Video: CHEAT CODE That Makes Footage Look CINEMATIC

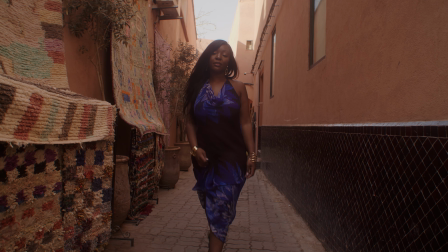When I'm filming outdoors in natural light, my favourite way to use natural sunlight is to backlight.
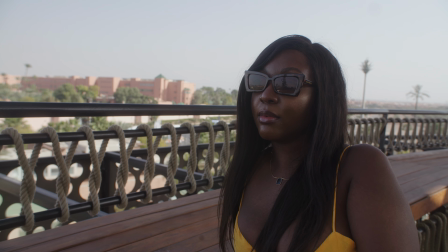I like to backlight because I feel that it gives your footage more depth and gives it more visual interest.
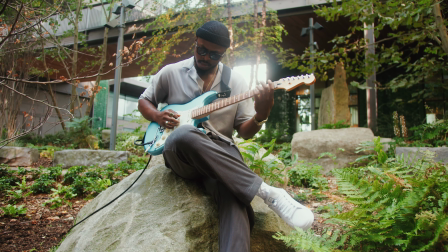It's my go-to way to light when I'm filming in natural sunlight.
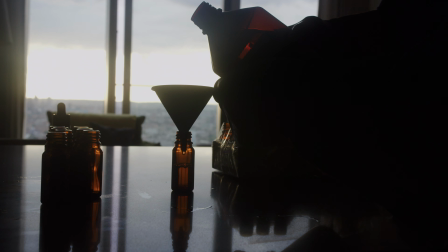Backlighting will help level up your footage, especially if you're filming in a very simple or maybe boring location.
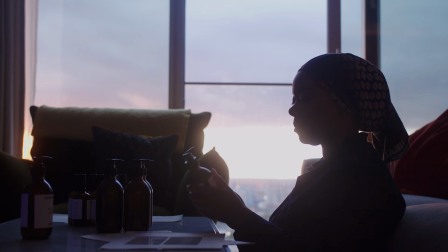By using backlighting will add more depth and as I said more visual interest to what you're filming. So what is backlighting? Backlighting is essentially any light source that comes from behind the subject or slightly off towards the side.
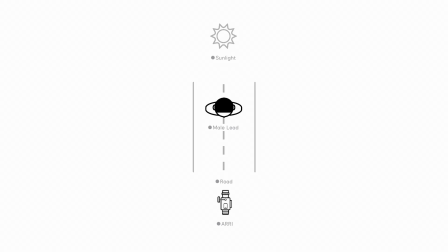So essentially you're placing the subject in between the light source and the camera.
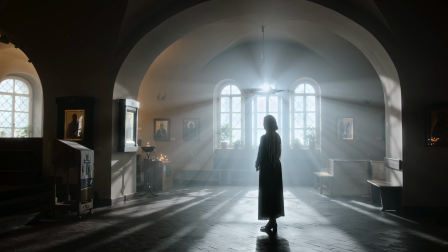So you're placing them in the middle. This could be sunlight, it could be artificial light,
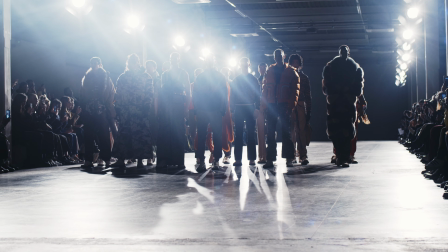but the main key to backlighting is that it's light that comes from behind or slightly towards the side of your subject. It's never light that is directly in front of your subject. Now, the reason why backlighting is so important is that it allows there to be separation between the background and your subject.
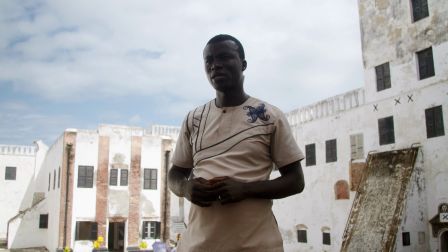Also allows there to be a lot more contrast in the footage when you're filming using backlight. It also makes what you're filming more dynamic as you get more pockets of light.
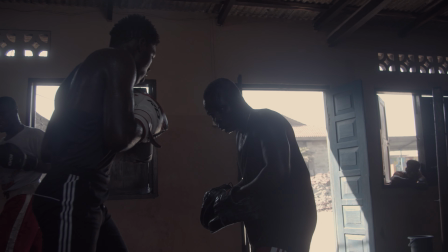When you're filming with light, whether it's artificial or natural light, if that light source is coming from the front,
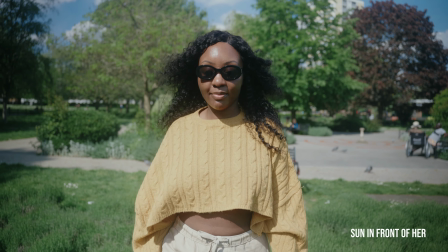it makes the image a little bit more flat and it looks less dynamic than having backlighting
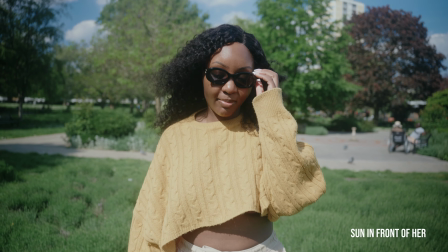or lighting that comes from the side as you're creating more of a flatter image. backlighting allows your
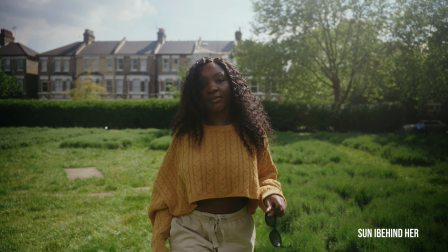footage to have a lot more shadows different pockets of light so once again I keep using this word but adds more visual interest to what you're filming so the other week there was a couple days where it was quite sunny and just I decided as I was out and about I'd have my
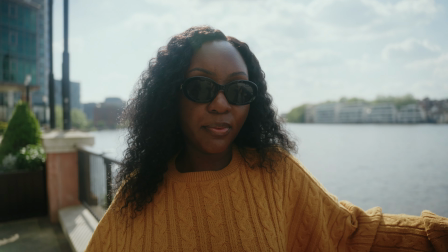camera on me just to capture a few things here and there nothing too special but on these two occasions I filmed a few bits just trying to
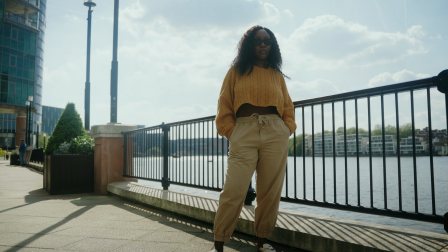give examples of how I would use backlighting especially in a run and gun situation let's say you don't have any assistance so maybe you don't have
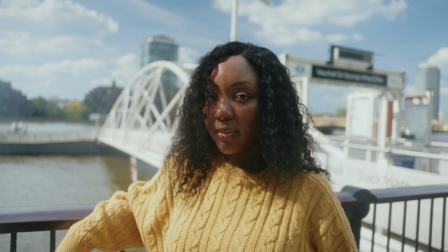anyone helping you out of like a reflector or anything to help diffuse the sunlight so in the clips you're going to see examples whereby i filmed in
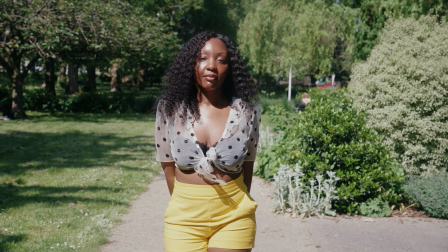more harsher sunlight this would have probably been about one or two o'clock during the daytime and there's others where i'm filming closer to the sunset
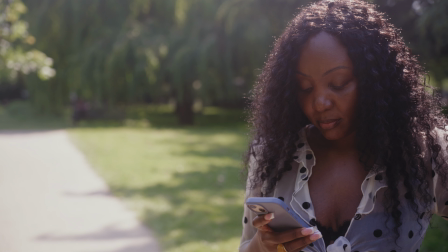and so this was about between like seven and eight okay so for example if we take this clip here you can see that she's backlit the
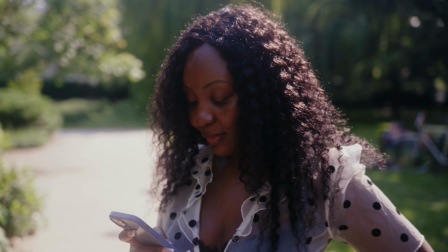sunlight is coming from behind her in this direction because the sunlight is coming from behind her it's allowing there to be separation between her and the background
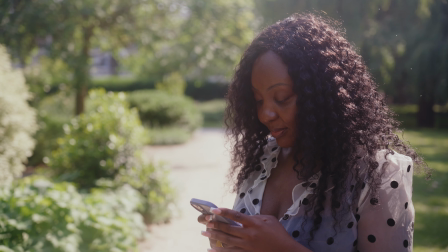and the sunlight is giving her an edge light it's adding more depth and dimension to the shot by having her backlit if we take
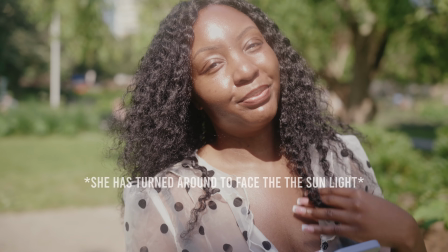this shot here for example all i've done is she still stood in the same position and i've just moved the camera round to the other side but as you
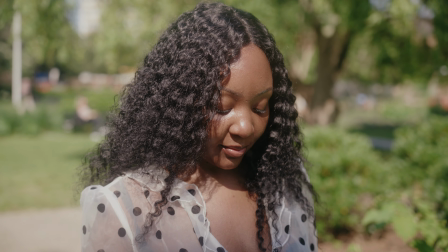can see in this shot that she's although she's very well lit you can see that there's very little contrast in the shot because the light is very flat
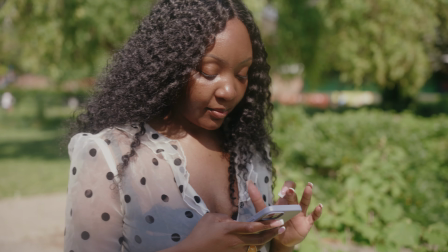and it doesn't I don't think this looks as visually interesting as the other shot because there's not a lot of separation between her and the
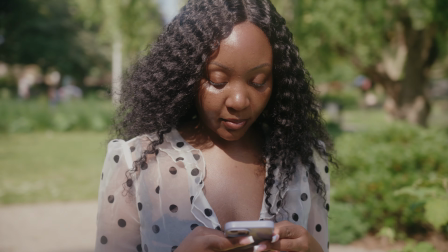background because of the light coming from the front it's making everything look quite flat there's less visual interest in this shot to me if you compare the
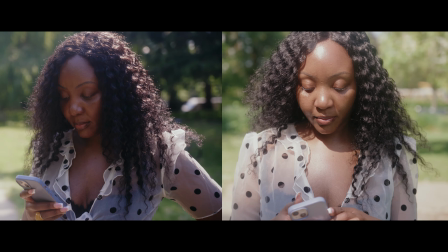two you can see there's differences within the shot I feel this is a much more visually pleasing shot this is another shot that's been backlit as
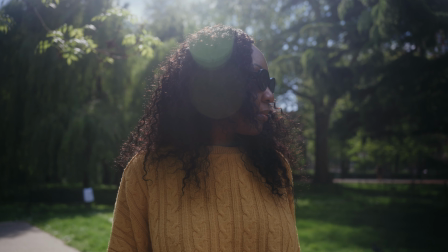well and what I really like about this is you're getting more visual interest you're getting sun flares which I really like when it hits the camera it adds more
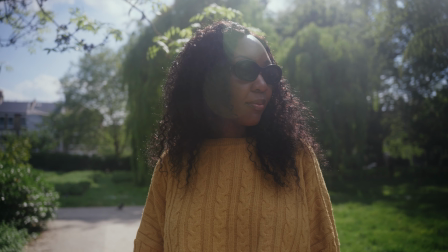depth and I think just makes the image look much more pleasing whereby if I take this other shot which was similar position I just
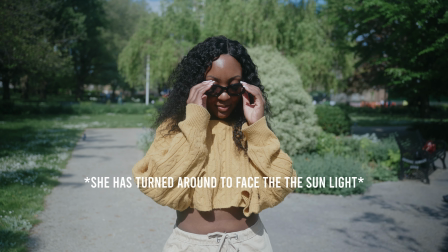spun around and filmed it from the side where the sunlight was coming as you can see same with the other shot you can see that although
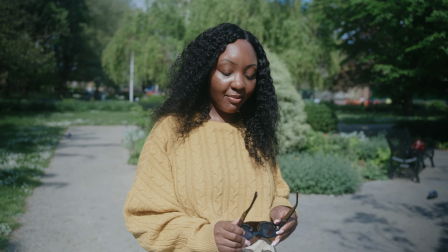she's well exposed once again it's a much more flatter image and you're not getting as much visual interest and as much depth if you're filming with the
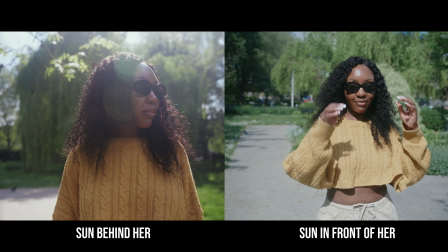sunlight towards the back of her so it's my it's really one of my favorite ways to film especially when you're filming outdoors
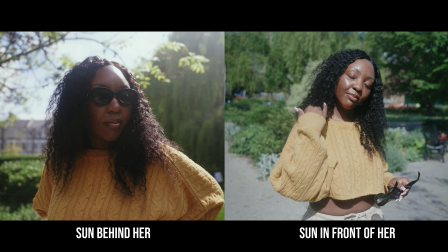in natural light when you're just doing run and gun work allows you to create much more pleasing visuals when you're filming in this way another way i really love to use
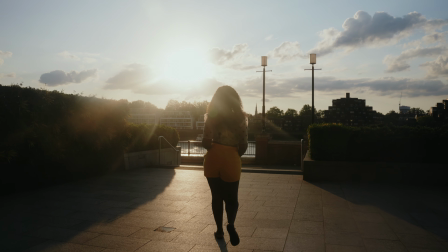backlighting is during golden hour so as you can see in this example here what i really love about when you using backlight in a golden hour is the way that the sun
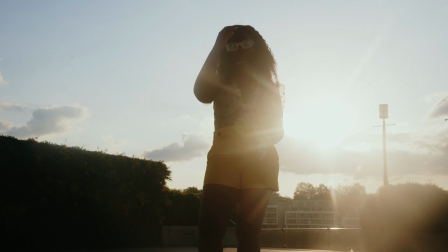creates separation between the subject and the background and how
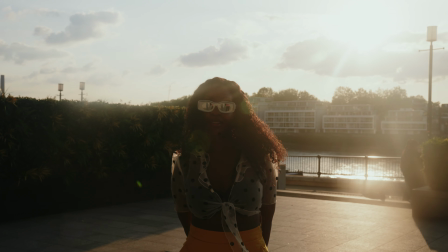it creates that backlight on the subject it's just so visually pleasing
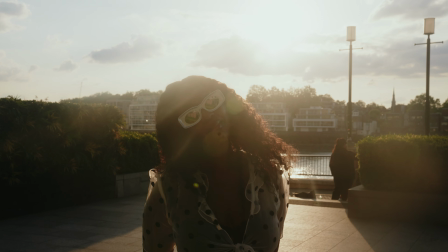it's like if I'm filming in golden hour I'm always going to shoot this way as you can see in this example here you're getting sun flares you're getting separation there's more dynamism to the footage because the light is coming from the back and it's creating pockets of light from light to dark and
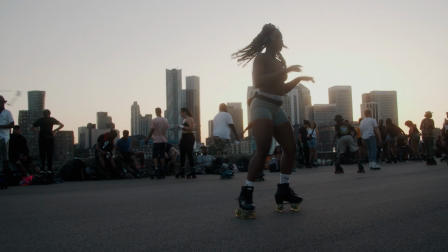it's creating a lot of contrast and i really love shooting in this way this was from footage from when i was filming a short little mini dog on
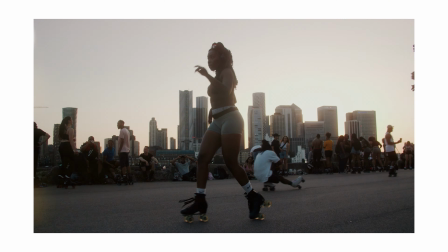black roller skaters in london as you can see in this shot here she's backlit i really like the edge light that's created from the sun coming from behind her it really makes the footage pop when you film in golden hour in this way and as i mentioned before when backlighting doesn't necessarily mean the light has to come 100% from behind the subject.
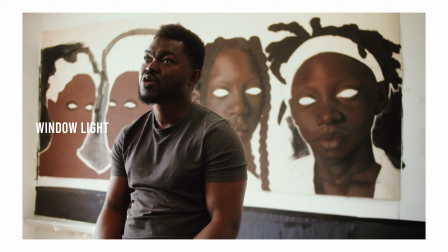Backlighting can be achieved similarly by having the light come slightly off and towards the side.
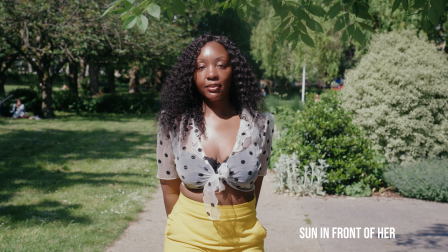You still can get shots whereby if you're not backlighting, you'll still get good shots.
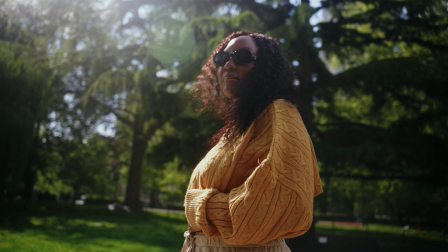Backlighting is such an easy way to create visual interest within your shots.
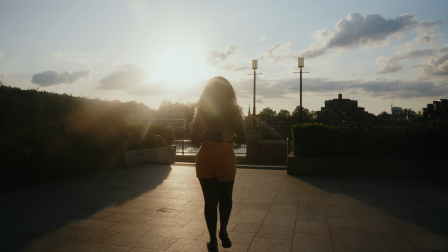It creates depth within your footage and it's also very simple to use,
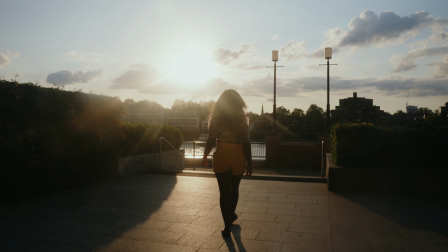especially when you're filming outdoors and you're using natural light it's so easy you just place your subject in
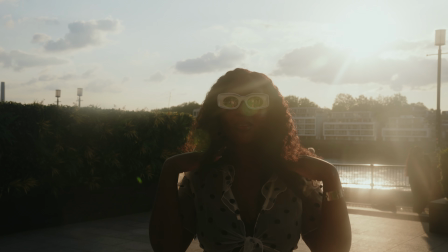between the camera and the light source which would be the sun and it's going to give you a much more visually pleasing shot. I just wanted to make a quick video talking about backlighting just in case some of you guys have never used that technique in your videos I thought it'd be a good time just to talk about that so I hope you took something from this video and enjoyed the video if you did please give this video a like subscribe to my channel if you haven't already let me know in the comments if you guys are using this method in your footage or any other methods you guys are using to add visual interest to your shots especially when filming with natural light outdoors be glad to know how you guys are going about doing this but for now thank you so much for watching this video i hope you enjoyed it and i will see you guys in the next one thank you
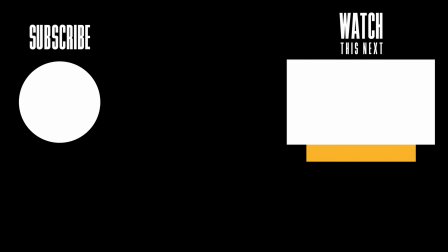you